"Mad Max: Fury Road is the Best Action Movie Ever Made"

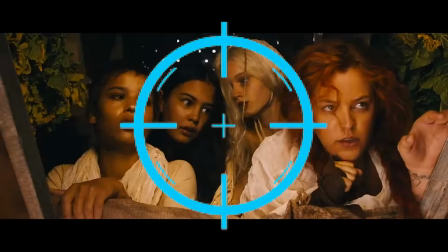246s
Every time the camera cuts to a new angle,
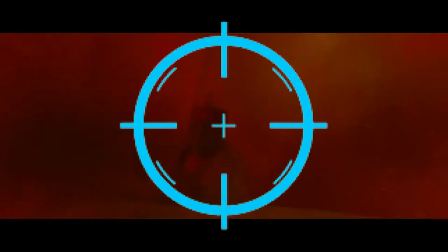248s
your eyes and brain don't have to adjust to the new shot because the exact spot where you were previously looking is where the new subject is.
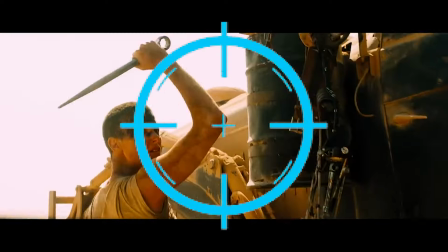256s
That simple trick does so much to make the crazy on-screen chaos manageable and hold your attention
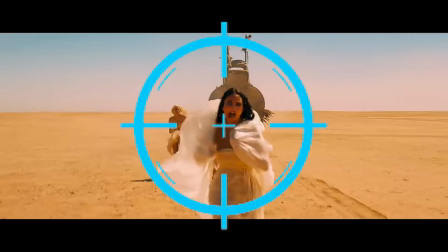262s
far better than if it were chopped into a bunch of incomprehensible pieces like a Liam Neeson fight scene. I've talked a whole lot about how Fury Road is a perfect action movie that can be enjoyed all on its own,
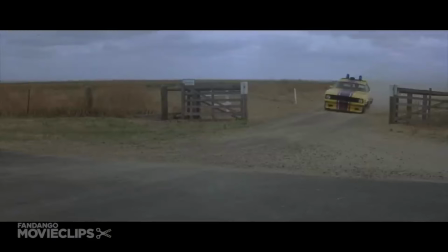273s
but with every Mad Max movie coming from George Miller, they are all connected.
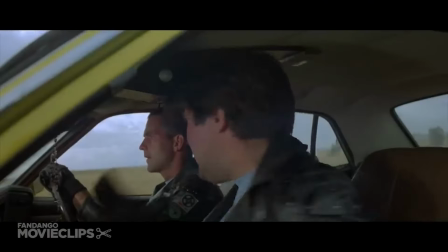278s
And when I say they all connect, what I mean by that is they don't connect whatsoever.
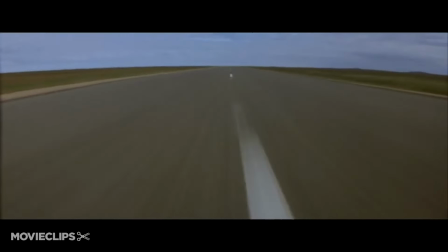283s
Instead of direct links, the overlap from one Mad Max movie to another is more in the costuming and prop building and less so the actual characters.
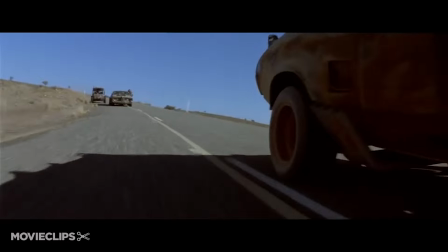292s
It's more of an idea that each film is a tall tale being told about this legendary road warrior,
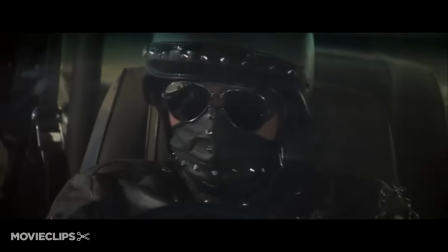298s
but even if you take each movie literally like it did happen, there are still some tenuous links.
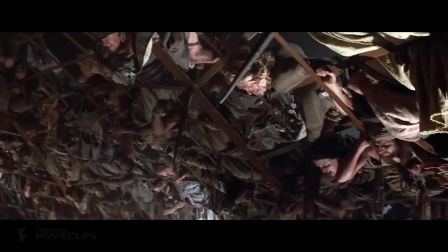304s
The first is barely post-apocalyptic, and each subsequent film is more and more cartoony.
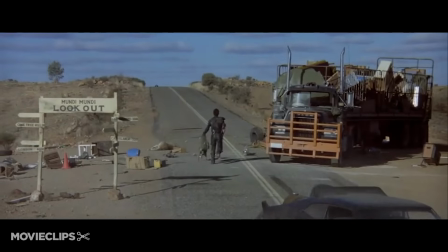309s
The whole dingy weirdos aesthetic wasn't really made until the road warrior, but that idea has become synonymous with the Mad Max property,
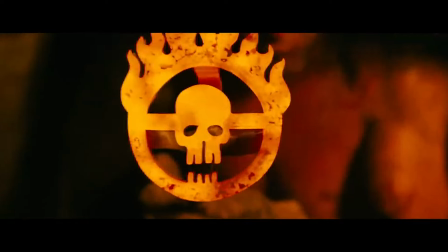317s
with each getting a bigger budget and featuring the newest technological advancements in filmmaking, I'd say the fourth installment is the most absurdly Mad Max movie yet.
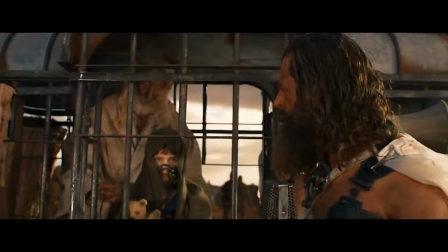327s
I can only hope that Furiosa will somehow be even more amusingly absurd, but I don't know how that can possibly be done.
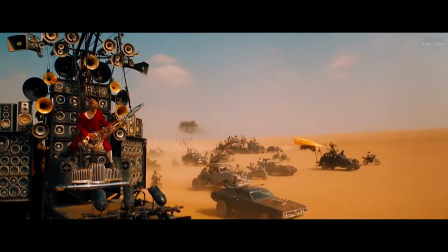335s
Just look at this blind guy shredding on a guitar, because presumably that's the only thing he can do.
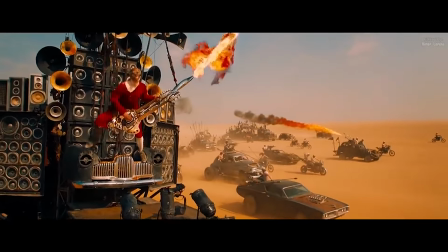341s
Side note, man that guy is lucky he found a guitar and learned how to play it, because what would he have done otherwise.
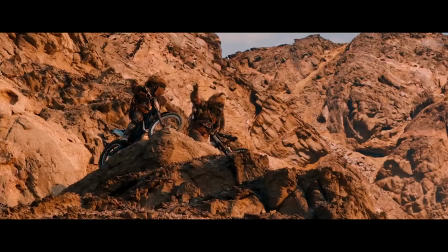347s
Yet, no matter how laughably preposterous some of the things that happen in Fury Road are,
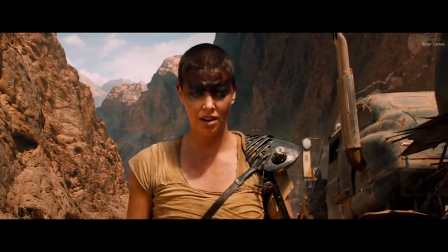352s
the world is still vicious and hopeless, making it believable while also surreal.
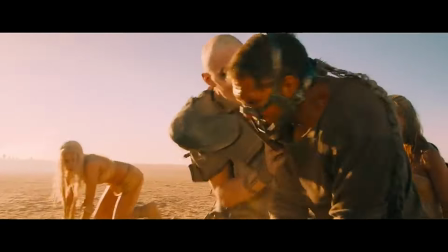357s
And the one thing that supports that more than anything else is how far gone all of these characters are.
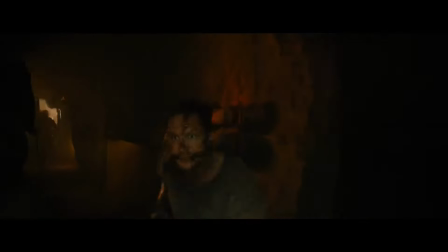362s
Because this might be the first Mad Max movie where Max is actually mad.
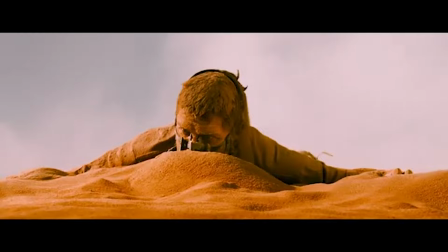367s
Mel's stoic insanity can be felt in The Road Warrior and Thunderdome, but Fury Road depicts a Max who has been broken in a way he just hadn't been before.
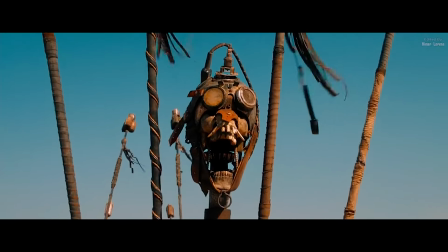376s
He still had some level-headed moments, but for the most part, Max is just trying to survive as he's being thrown around from one impossible situation to the next.
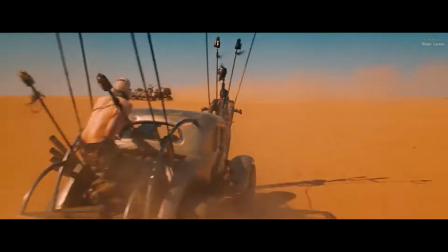385s
And the best thing about that is Max isn't even the protagonist. That would be Furiosa.
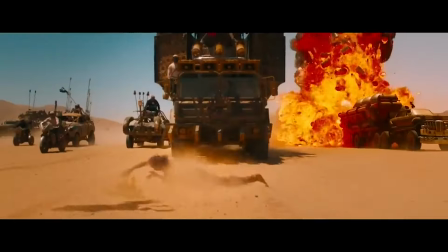391s
Max may have quite a bit to do physically and emotionally, but Furiosa is the one the narrative shapes itself around.
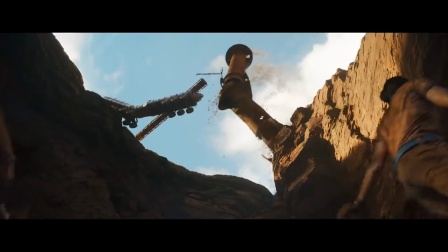398s
I may be incredibly hyped for the release of Furiosa, but my initial thought when hearing about its production was, why?
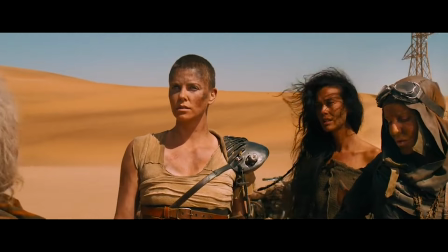405s
Because we've already gotten a Furiosa-centric Mad Max movie, and it's Fury Road.
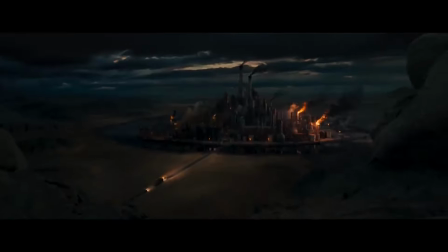410s
But hey, if George Miller has a good idea, I'm not gonna stop him. Because from what I've heard, Furiosa might be just as good as Fury Road.
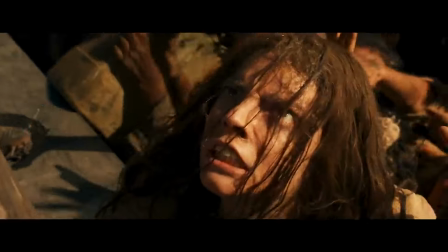418s
Yet even if it's only half as good, that'll make it a blast to watch. So are you just as excited for the upcoming Mad Max movie as I am?
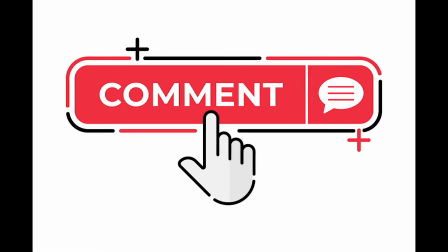426s
If so, let me know in the comments what you're most excited about. And as always, thanks for watching.
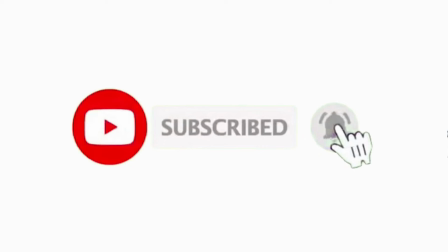431s
Make sure to leave a like, subscribe for weekly video essays and reviews, and enjoy a delicious sandwich.